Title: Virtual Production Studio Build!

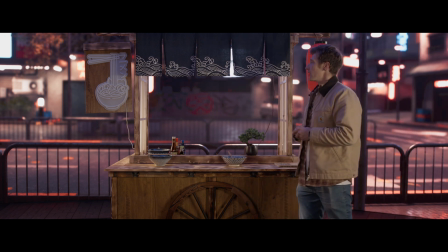[7:15]
So we have a traditional Japanese lantern on one side and a neon sign on the other side and then we have these curtains along the top and
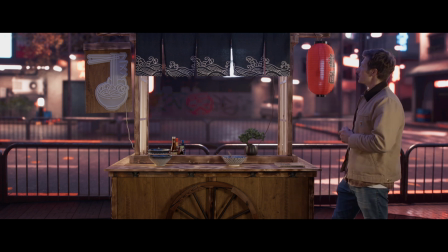[7:23]
the curtains along the top are going to help mask a light which is at the top of the ramen stand which is going to help illuminate
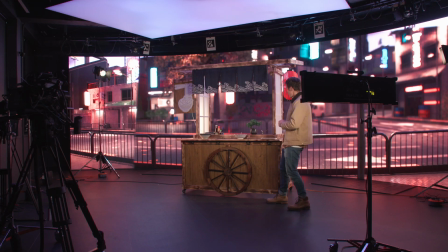[7:30]
this general area now we have a lot of different plugs on the floor so what i'm going to do is just turn each one on one at a time so we can see that lighting starting to take place so first we're going to turn
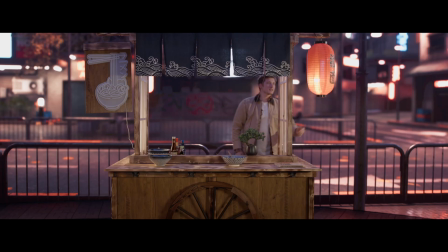[7:45]
on the lantern to the side here then we've got this neon sign and
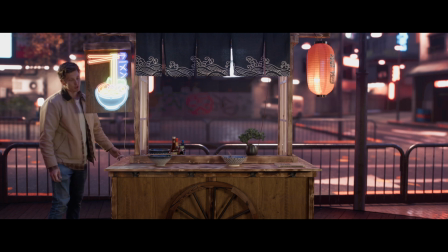[7:56]
we'll see here that it is quite bright so we do have the ability to adjust the intensity of the light as well it's going to help with our
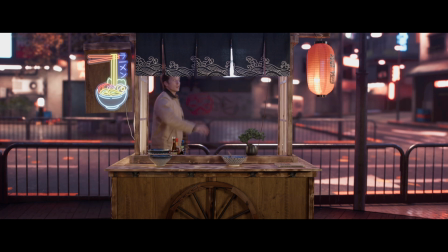[8:05]
dynamic range when color grading and then we've also got our tube light just underneath the curtains again when i turn this on you'll see that it's going to add that additional light now the camera's kelvin value is set to around 4 000 and these
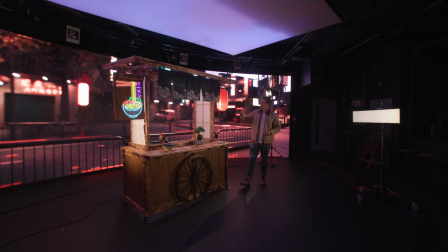[8:24]
lights or the godox line under here and this light here are set to anywhere between 3600
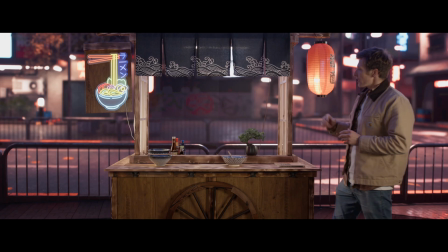[8:30]
and 3200 kelvin that means that because this kelvin range is lower than
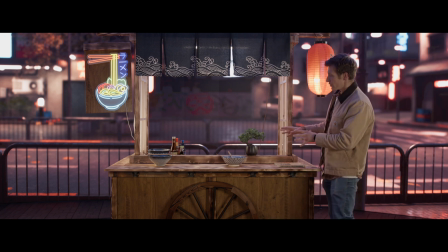[8:35]
the camera we're going to get a nice warm hue and that's going to be important because i want
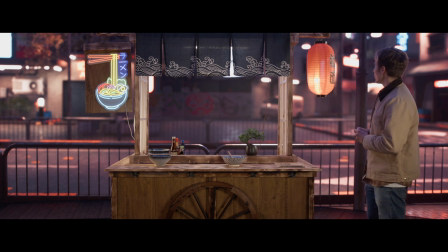[8:40]
this warm hue to contrast the colors coming through on the virtual production wall.
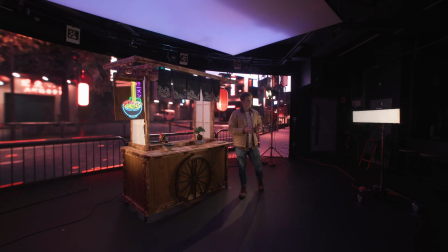[8:45]
Now the virtual production wall is set to round about 6,000 Kelvin so it's going to appear as cooler because the camera is set to 4,000 Kelvin
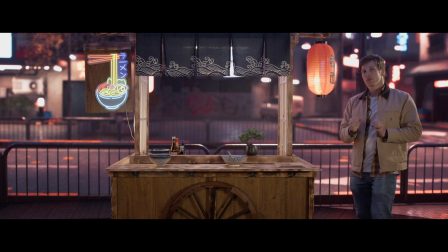[8:54]
but the street lights on the virtual production wall are set to around 3,200 to 3,600 so again they're going to appear as warmer.
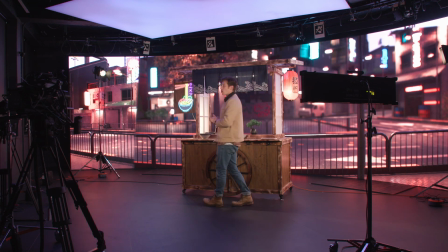[9:03]
Similarly the lights over here are also set to round about 3,600 Kelvin.
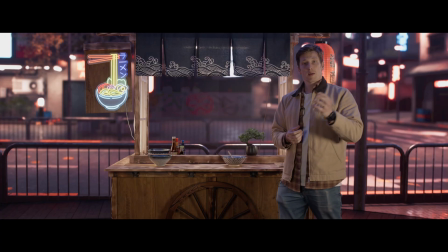[9:10]
So again, a little bit warmer than the camera just to accentuate that warmth.
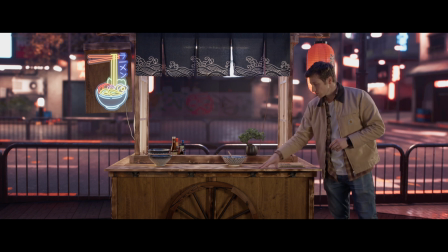[9:14]
And that's also gonna accentuate this nice wooden grain effect that we've got on here. It's been burnt, the wood has, so it's really got that rich, warm texture coming through.
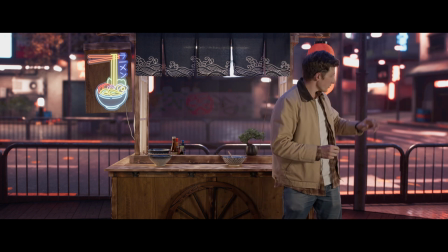[9:26]
Now, as well as this, we also want to build out the side portions of the frame as well.
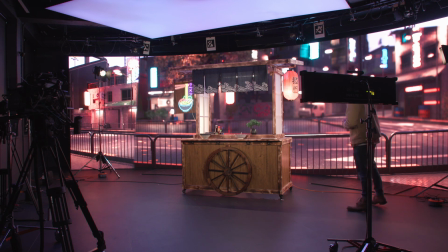[9:32]
And you'll be able to see now we have the ramen stand in place that these flooring pieces are masking
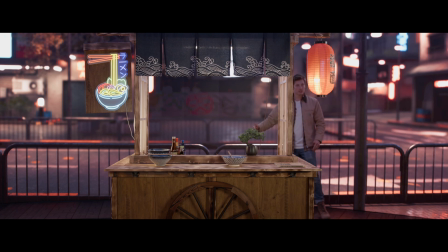[9:38]
the floor and the floor space that was visible behind the ramen stand has now disappeared. So just with this small amount of flooring we're really able to try and mask that lower section of the virtual production stage.
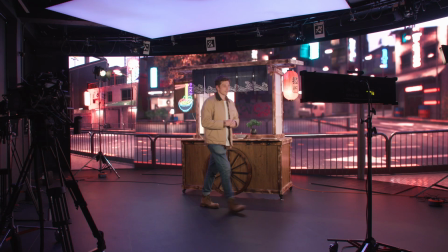[9:53]
So now we want to add some additional elements.
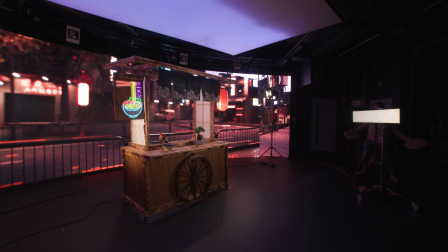[9:56]
So we've got just a couple of seats that we can just put into place
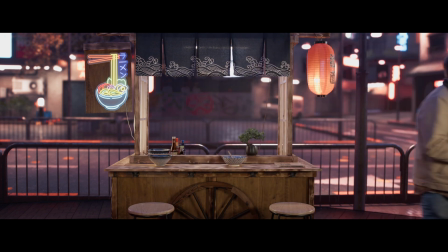[10:06]
and then we also want to build out the sides of the seam with some
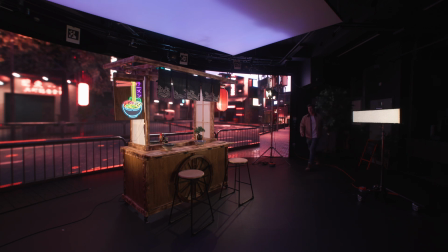[10:11]
shrubbery so some greenery again this is going to create a nice contrast so there's not too many elements which are being placed
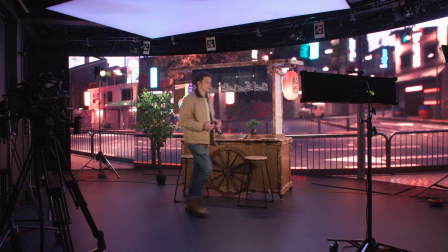[10:21]
into this scene but it's just helping build it out a little bit more and again it's
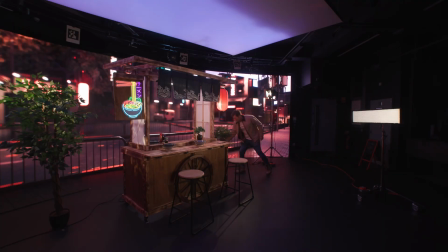[10:26]
helping to create that additional depth and separation because we can place
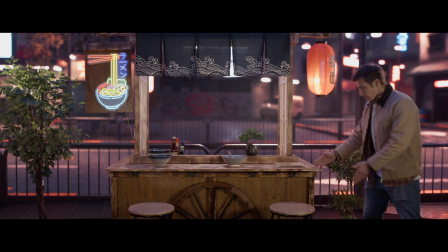[10:32]
these on different focal planes they're not all sitting on one focal plane some are a little bit further behind some are very close to the wall we've also
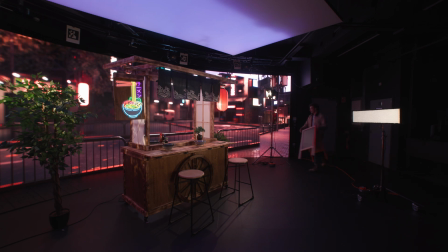[10:44]
just got a little stand here just with a little menu on